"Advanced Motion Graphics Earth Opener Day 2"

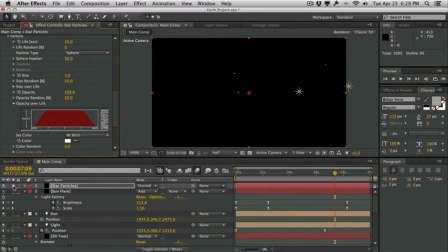(8:17)
And then go ahead and unsolo the layer.
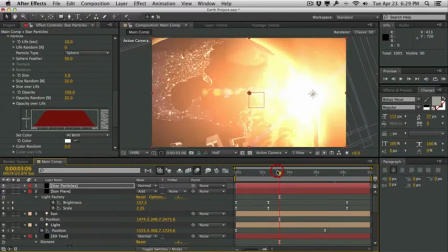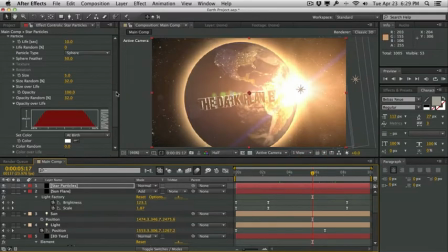(8:25)
So now we have these little particles kind of in the atmosphere, and it's a 3D particle system, so we can have this illusion of depth, even though our background is not really a 3D background. We have a nice 3D particle system to kind of give the illusion that we actually have some depth here.
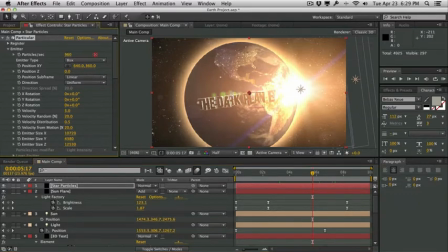(8:42)
We'll also crank up the number of particles a little bit,
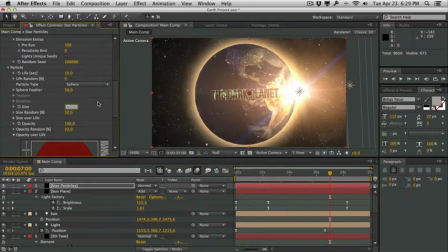(8:49)
like that. We'll also maybe decrease the size of the particles to around 3, and that's looking pretty good. Just some particles in the atmosphere to kind of give us a sense of depth. And then we will go into the star particles layer. We'll duplicate it,
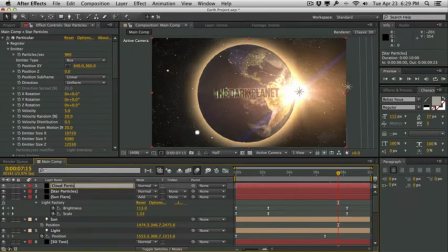(9:08)
call this cloud particles, and this is going to create some of that star dust, I guess. So we will go into the particle type, change it from sphere to cloudlet. We will increase the size by quite a bit.
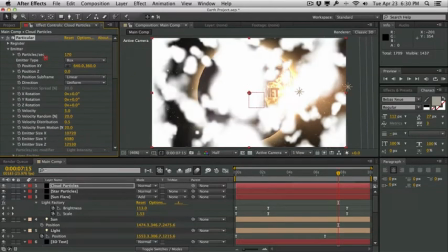(9:25)
We will go ahead and decrease the number of particles, and we will lower the opacity down quite a bit
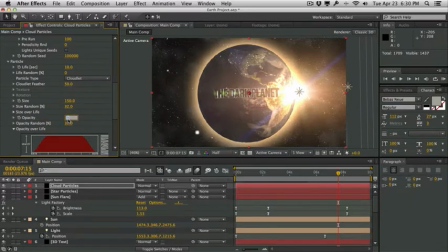(9:35)
to around maybe 1 to 1.5. We will increase the size, decrease the particle count, and then we will tint it orange,
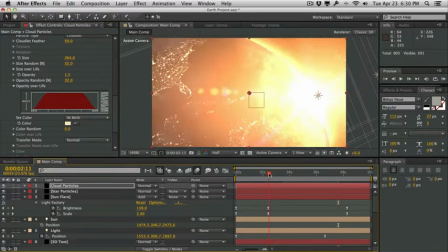(9:53)
just so we have some dust flying at the camera as we transition through all this.
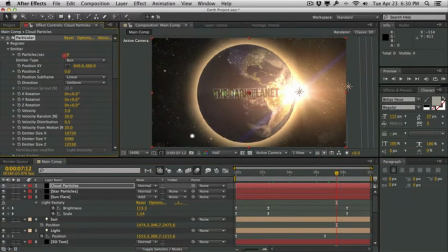(10:02)
Pretty cool stuff. Just a little bit here. Maybe change it from 1.5 to 1.25. And we have some nice particles and dust particles.
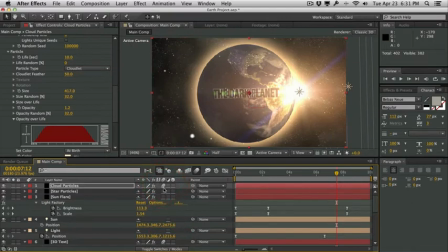(10:21)
And then we'll enable the motion blur for the cloud particles as well as our star particles. And that should be great.
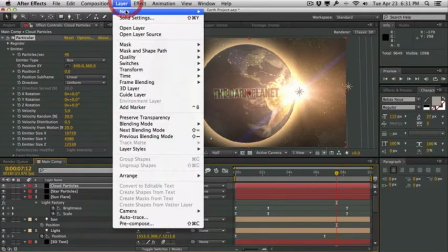(10:27)
Now let's go ahead and do our final color correction. We'll go into layer, create another new adjustment layer, call it CC.
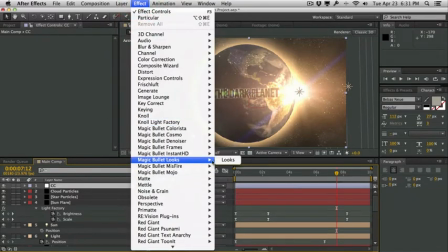(10:34)
And once again, we'll go ahead and apply Magic Bullet Looks. And we'll hop into the Looks editor.
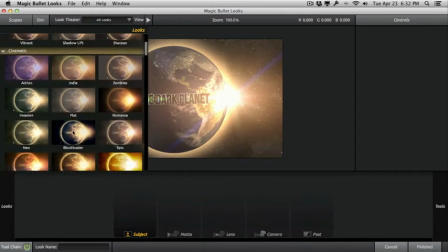(10:43)
And we will apply a preset. I'm gonna go maybe with the, let's check out the Invasion.
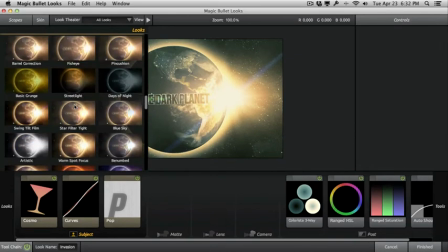(10:49)
This is kind of an intense green one. I'm gonna go with the coolish alternative.
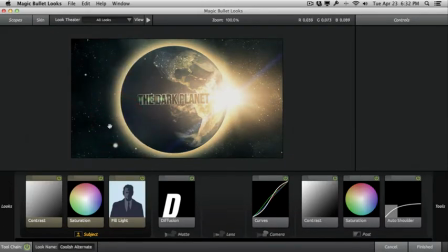(10:56)
It gives you a nice sci-fi feel, a nice cool greenish, bluish, tealish shadows, as well as a nice warm highlight.
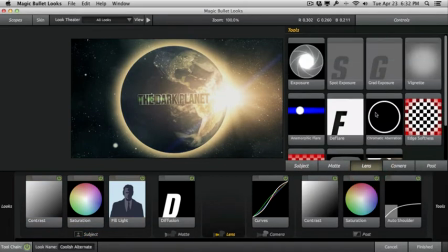(11:04)
I'm gonna go to the tools, maybe add a vignette and adjust some of this stuff here.
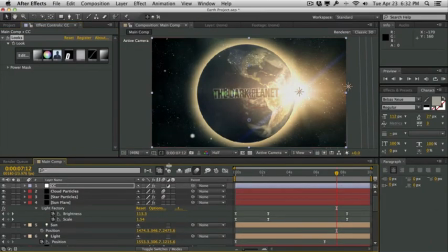(11:15)
And we'll just hit finish. Some pretty basic color correction, and we just scrub through it. Looks pretty nice.
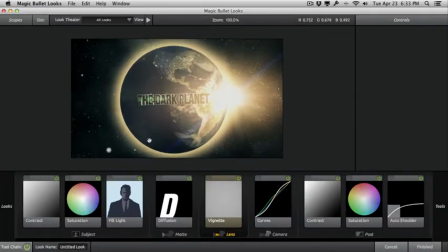(11:26)
Pretty intense stuff. And then maybe we can go back in here and just add a quick grain to reduce some of the banding stuff.
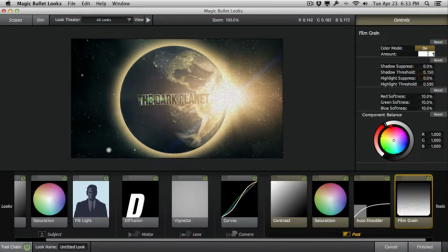(11:33)
So post, maybe add a film grain, set it to around 1%. Gives it a more soft feel to it, as well as reducing the banding in our gradients.
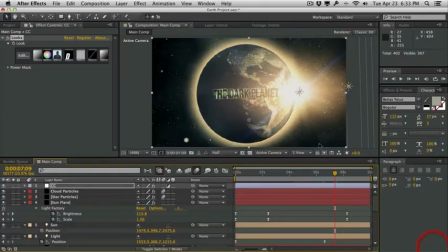(11:42)
Hit finish.
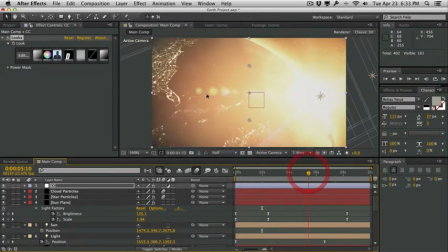(11:45)
And I feel like maybe we can add just a quick fill light to fill in the dark areas right here.
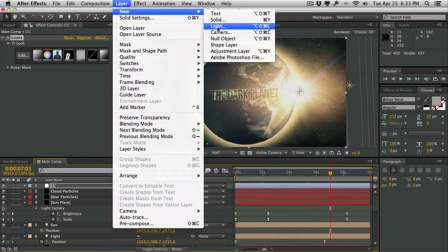(11:51)
We can't really see any detail here. So we'll go into layer, create another new light. We'll call this one fill light.
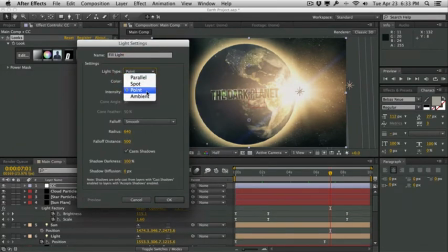(11:59)
We'll make this one pretty warm. We'll set the light type from point light to ambient light and set the intensity to around maybe like 10%.
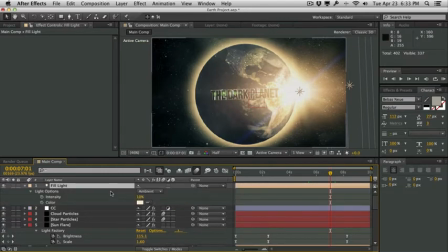(12:08)
And that's just gonna fill in some of the shadows here. So if we hit AA, maybe you can change it to 20%. And that's just going to add some of our detail back in our shadows. We can close that. We can add a quick letterboxing.